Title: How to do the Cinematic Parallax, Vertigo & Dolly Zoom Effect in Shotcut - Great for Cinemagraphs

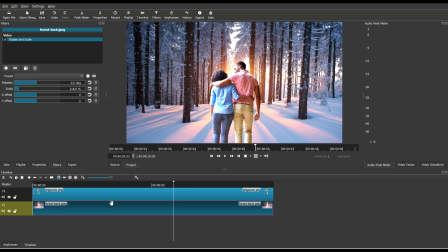(8:16)
Then I'm going to select the background image and again use the rotate and scale, and I'm actually going to increase the size of it, because what I'm going to do is I'm going to move this image from left to right. And so I want to give myself a little bit more play so that when I do so,
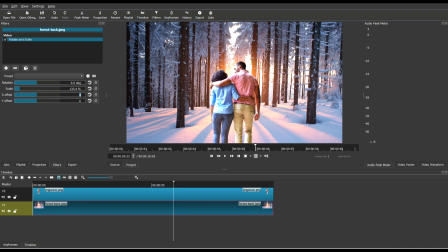(8:35)
I'm not showing little black areas on the left side or the right side.
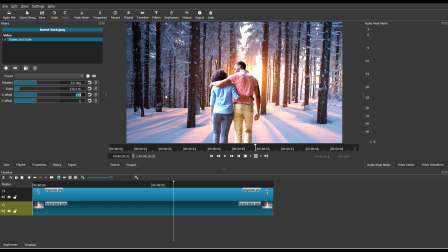(8:40)
So now to move the background image from left to right, I'm going to now use the X offset, and I'm just going to try to position the background to the very leftmost place that I can put it. And that's where I'm going to set my initial keyframe. And then
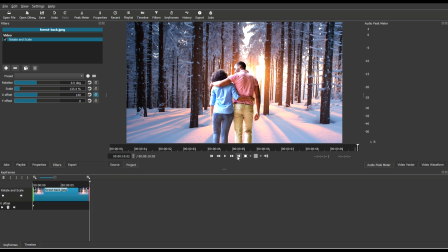(9:01)
once I've selected that, I'm then going to go all the way to the end, and I'm going to change the keyframe and make it move all the way to the right edge of the background.
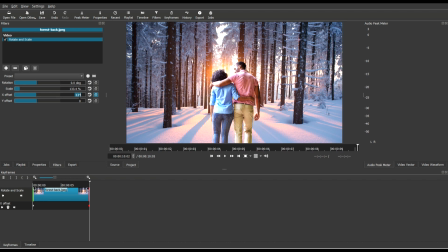(9:17)
Right there. Right when you see the black area, you know I've kind of gone too far past the edge.
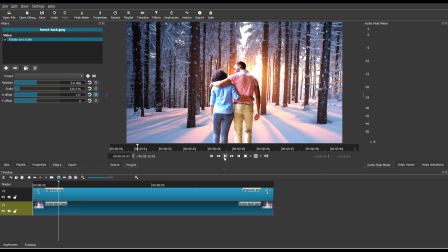(9:24)
And so let's just play it and see what that effect looks like. And so now, look, the background is moving from left to right.
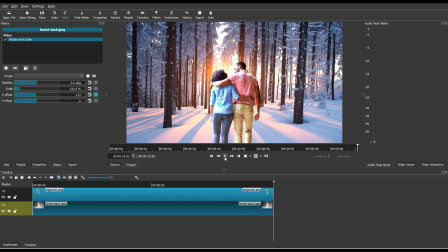(9:36)
That's pretty cool.
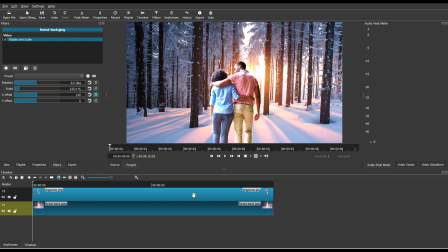So what I want to do now is I then want to move my foreground image from right to left.
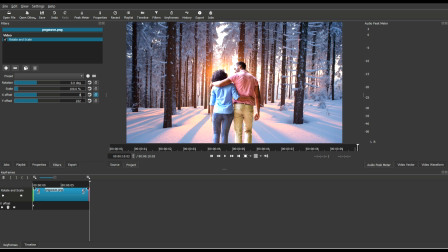(9:52)
And so if you remember, I moved my background image from left to right, but I'm going to move my foreground image from right to left. But I'm not going to move them as far, so their movement is going to be slightly more subtle than the movement in the background.
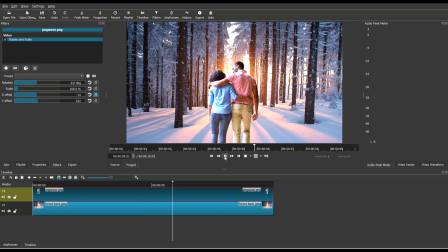(10:10)
And so hopefully that differential in movement creates enough to create that illusion of depth.
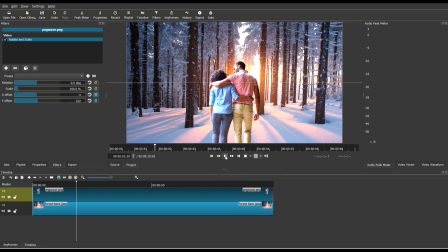(10:22)
And so let's play it. Let's see how it works here. Maybe make some slight adjustments, but already it looks pretty cool.
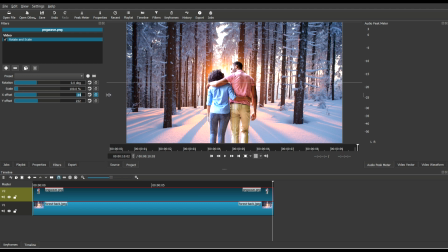(10:36)
Let's move the couple a little bit more
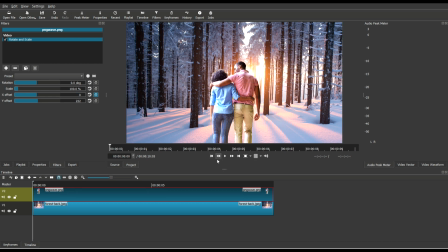(10:40)
off center, so you can tell how far they moved based on that keyframe.
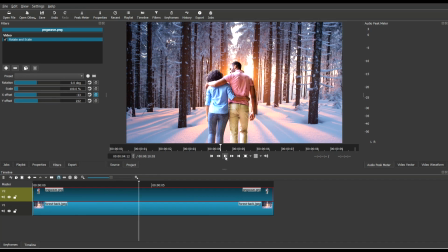(10:48)
So again,
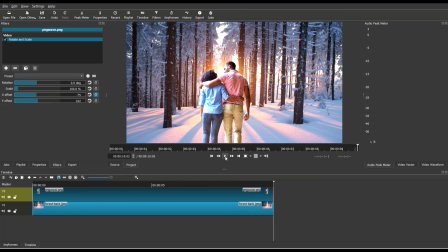(10:51)
the foreground image doesn't even look like it's moving at all, but you do get that depth because of how fast the background image is moving.
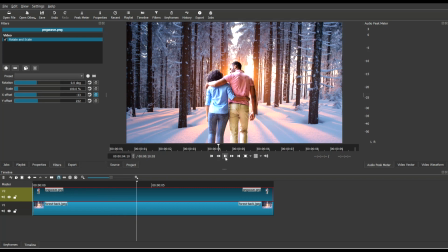(11:02)
And that, folks, is pretty much what the parallax effect is.
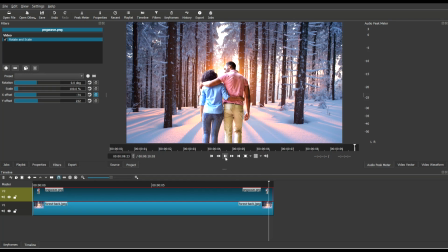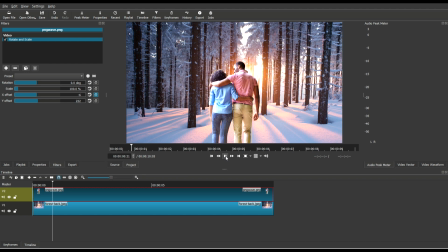(11:13)
Yeah, I like it.
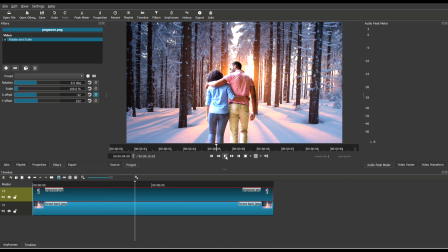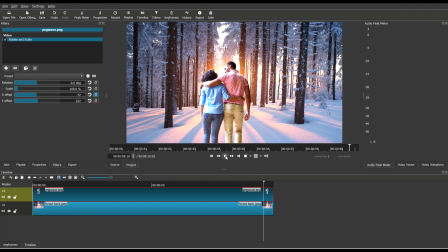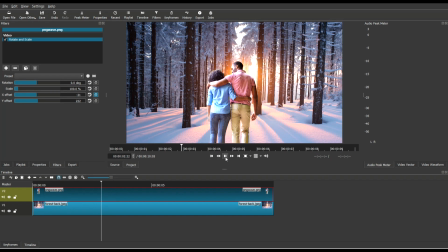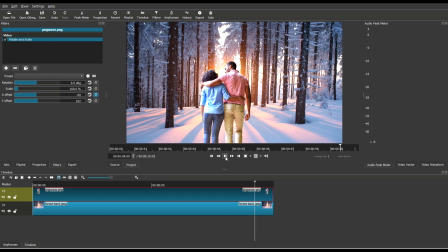(11:30)
Yep, I think we got a winner. There you go. Hey guys, thanks for watching this video.
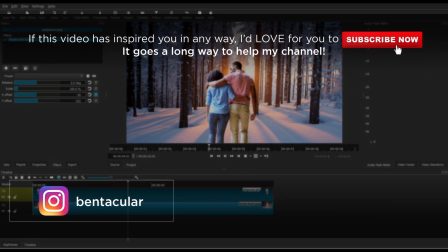(11:38)
If you want to see more, please click the subscribe button.
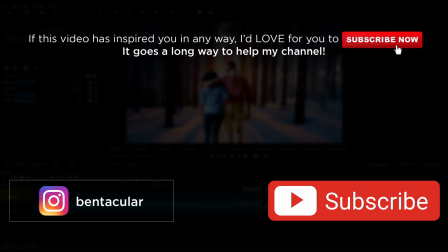(11:41)
Throughout my year of playing around with Shotcut, I've discovered some easy tricks and hacks that have definitely sped up my workflow and made my videos look better. If you're curious about how to do specific effects, please comment below so I can create a tutorial video. Let's help each other out. I appreciate your subscription. Until next time.